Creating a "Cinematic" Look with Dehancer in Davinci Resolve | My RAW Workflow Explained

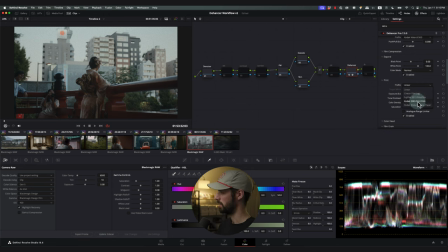980s
Another popular one is the Kodak 2383 print film. A lot of the movies that we see today that are shot on film are printed on this film stock So I'm gonna put a graphic up on the screen.
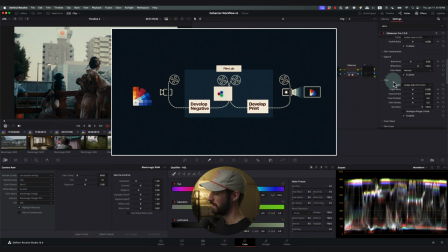991s
You can see that the film is shot It's brought into the lab It might be digitized and then once it's color graded it's printed on to this Kodak print film stock, which looks really really cool.
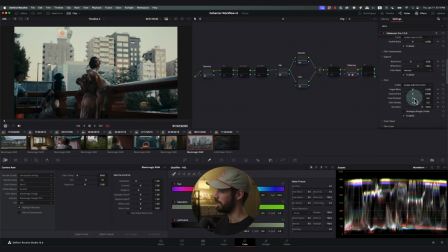1006s
So again Here's linear more saturated and then we have our print film, which looks so awesome Like I was saying earlier, I like the Fuji film one a lot for this Just because it adds in nice and
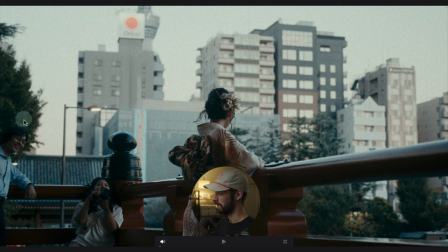1019s
blues and greens and it really does a great job with that I think the reds
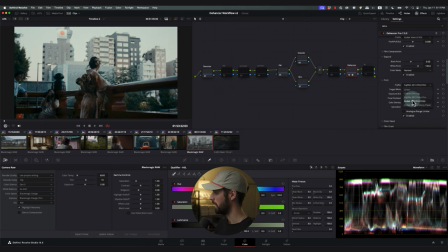1024s
come down with the Fuji print film but I'm gonna do the Kodak print film just because Goodness gracious. It just looks so good. All right. So here we can affect our target white point, which is awesome So as you can see it's changing our white point from warm to cool So I'm gonna make this more neutral.
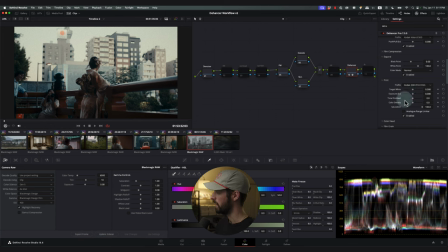1043s
I'm not gonna really affect that We can adjust our exposure here if we need to again This is a little bit different from the exposure controls down here This is the source clip and then the exposure tools here in print are for the print itself. So just With all of these just feel free to do a lot of experimentation and get some cool looks
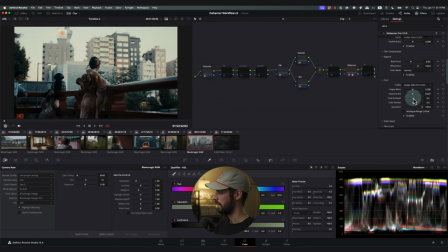1063s
Tonal contrast is going to be the highs and the lows. Where do I want those to land? I don't want the Shadows to fall out too far. So I'm gonna bring this down and sometimes it's really a dance between these two sliders right here You're probably gonna use these a lot You're gonna
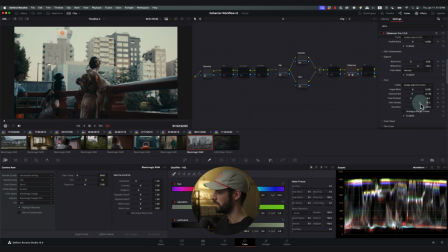1078s
see this color density slider twice And I like to bring this all the way up to a hundred because it really makes a lot of the deepest colors Just more dense. Like it's hard to explain in words, but it's not just saturation.
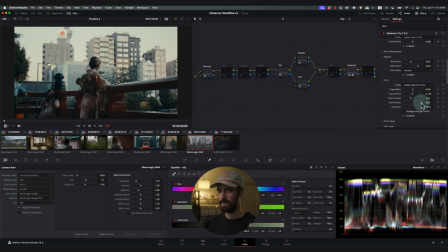1090s
It's not just bringing the colors up It's really making those colors deep and that's why we like film colors so much So
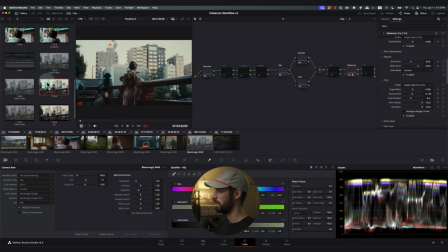1098s
I like to really maximize that and I'll take a still here and I'll play this just so you can see side-by-side what I'm talking about
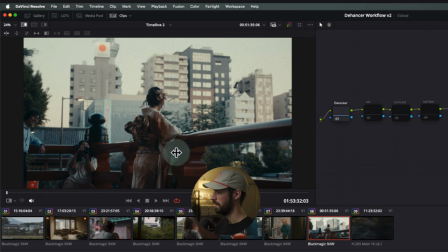1107s
All right, so one is at 50 and another is at 100. So look at this orange up here on this building See I'm swiping it and then look at the bridge at the reds This is without color density up and this is with color density added.
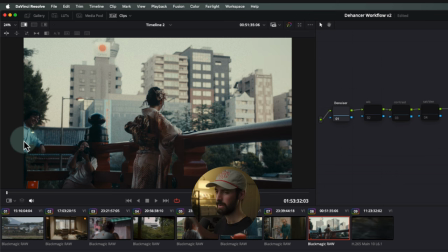1124s
It just makes it look awesome for lack of a better word.
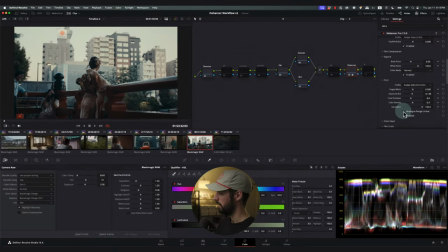1129s
Sometimes you can't really explain it. You just got to feel it. Analine range limiter is cool because sometimes you can overdo it. And then if you click this, it'll just shrink your image down into a more natural, maybe filmic, film stocky look. So I like to click that sometimes. I'm going to leave that off.
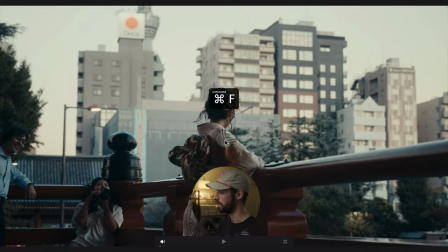1147s
I'm going to go ahead and turn film grain off so we can get a clean look at the grade before we move forwards.
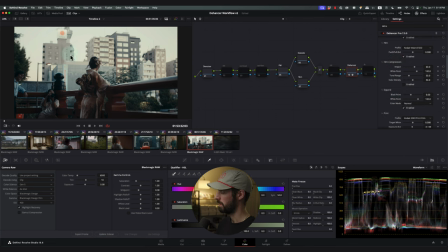1153s
So I'm going to jump in film compression because I like where the sky's at, but I want to bring that down a touch. All right. So I'm going to enable this. See when I enable this, the sky comes down into a nice spot. So I'm going to turn up the impact just a little bit, drag our white point up to the top of the eight,
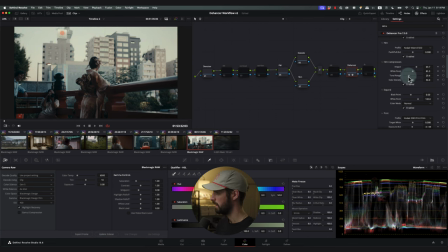1171s
nine, six line right here and then impact the tonal range a little bit. Play with this. All right. I like where this at. Let me bring it down a little bit so it brings our attention more to the center of the frame rather than up at the sky.
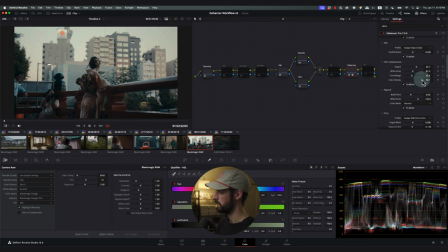1188s
And then here we have color density again. I like to push this to 100. It's really subtle, but I think it adds a ton to the grade and makes it stand out from just really any of the tools that you can use within your primary grades. All right.
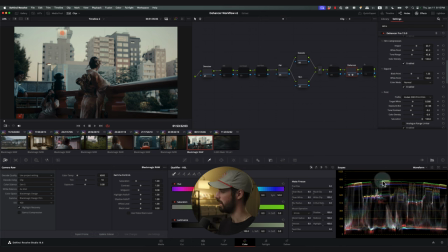1204s
So expand is really important here because that is again going to set our highs and our lows and really doing a dance in here we can start to set our levels again it's really just coming back and forth to each of the tools and playing around say you overcompensate in one area you're
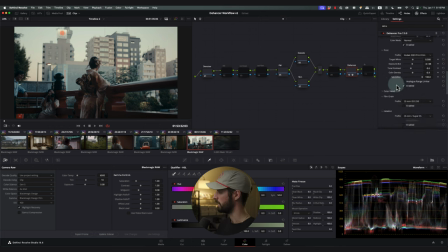1220s
gonna come back to expand a lot of the time so once I get this to a good level I'm gonna come down to color head within here these are simple creative changes say I want to add more warmth or cool it off or add more tint make it add more green add more magenta I'm gonna do that in my raw controls.
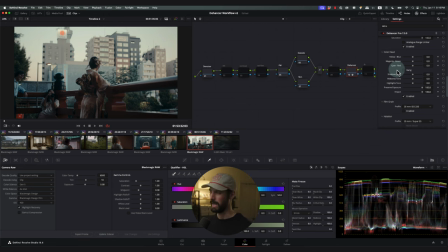1240s
This is essentially adding, you know, yellow to the shadows, adding blue to, you know, the highlights, whatever you want to do, those creative decisions are going to happen in here, not necessarily your massive overhaul grades, your corrections.
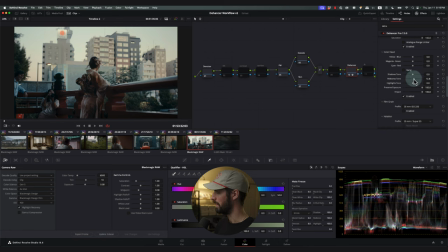1254s
All right, so I can change the color of the mid tones, you can really in just so subtly dial in that look, and I don't want it to be too cool, so I might add a little bit of warmth you can see to the shadows,
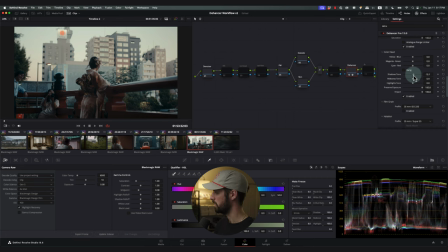1268s
looks awesome. Here's the opposite end, cool to the shadows, I'm going to bring it up to warm, looks really nice. And then you can gang these together, which is nice, but sometimes you might be able to adjust an overcorrection,
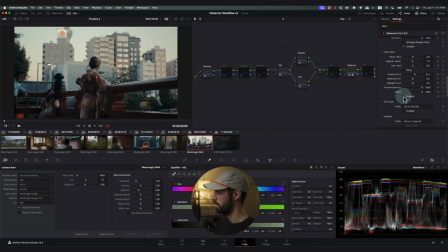1285s
so like that, so subtle. So here's without, there's width, just corrected that just a touch. So now that I have my look dialed in I'm gonna come down to film green Once I enable this I like to go to about 65
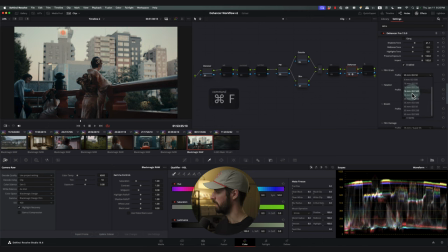1300s
Because I like a finer grain and I'm not trying to overdo it But I definitely want to add some texture to the shot.
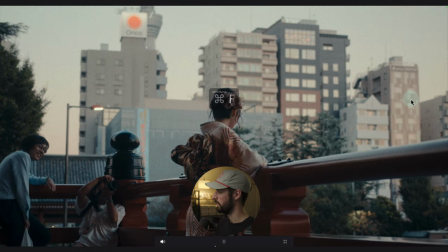1307s
So I typically dance between 35 millimeter So in this look and then 65
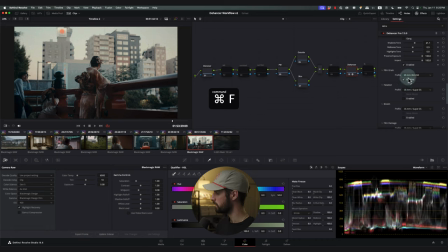1315s
Similar look probably the 250 ISO Once I get that and this guy's cracking me up right here Once I get that I'm gonna come up to custom and I can start to dial in these these parameters What's cool is that you can affect the shadows the highlights the mid-tones differently for chroma I can take
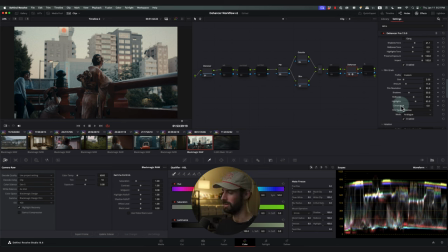1331s
all of the colors out of the green make it more neutral looking if I want to I can
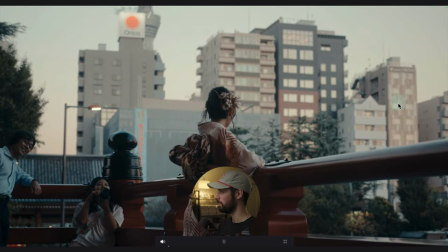1337s
take the green out of the sky completely and Just have it and the shadows and mid-tones.
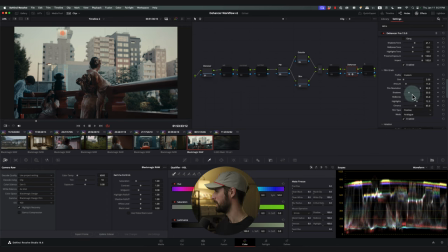1343s
I mean, you can do whatever you want. It's pretty great So you can edit the size of your grain here
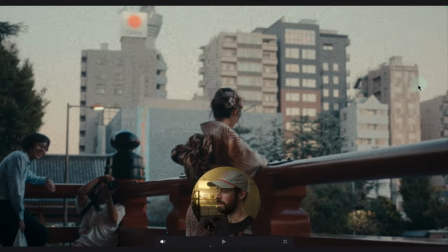1351s
And The amount of grain that you have here. I mean, there's so much you can do.
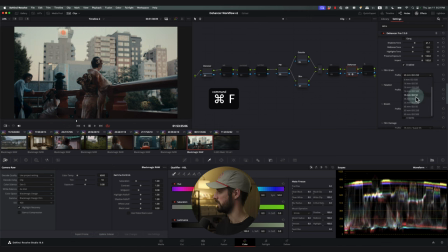1356s
Typically, I'll just stick with the 65 to 50 or the 6550 because I think those look really clean so halation Halation is an issue with the film strip where a lot of the red hues would bounce back into the backing layer of the film and They've corrected that over time.
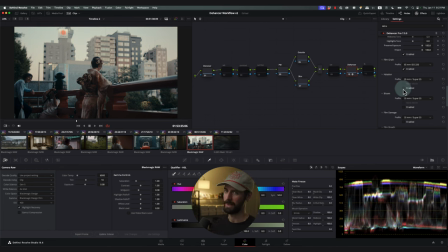1373s
But now that we have it It just looks good and as like a warm cast on the highlights and on the skin It makes the skin very appealing. So like I said in my review a flaw has turned into an aesthetic that we That I love I'll just put it that way.
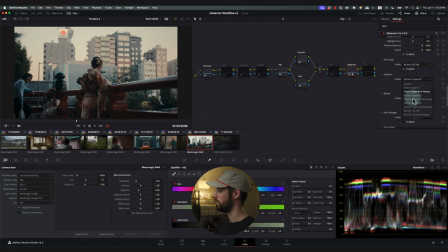1388s
So once I enable this, I'm usually gonna do 35 or 65 You also have the option of no REM jet. That's the protective layer When you don't have REM jet, the look is just super super intense I I mean, it's so easy to overdo.
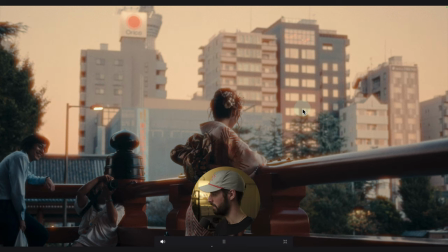1406s
I mean that looks kind of like a sci-fi film It's kind of sick actually
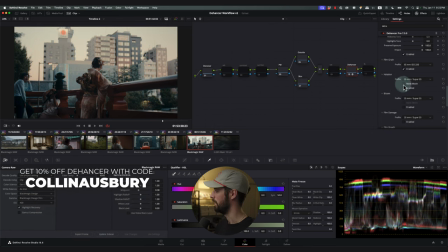1412s
But I like to do Around 35 and then what I can do is go into mask mode and see what it's affecting.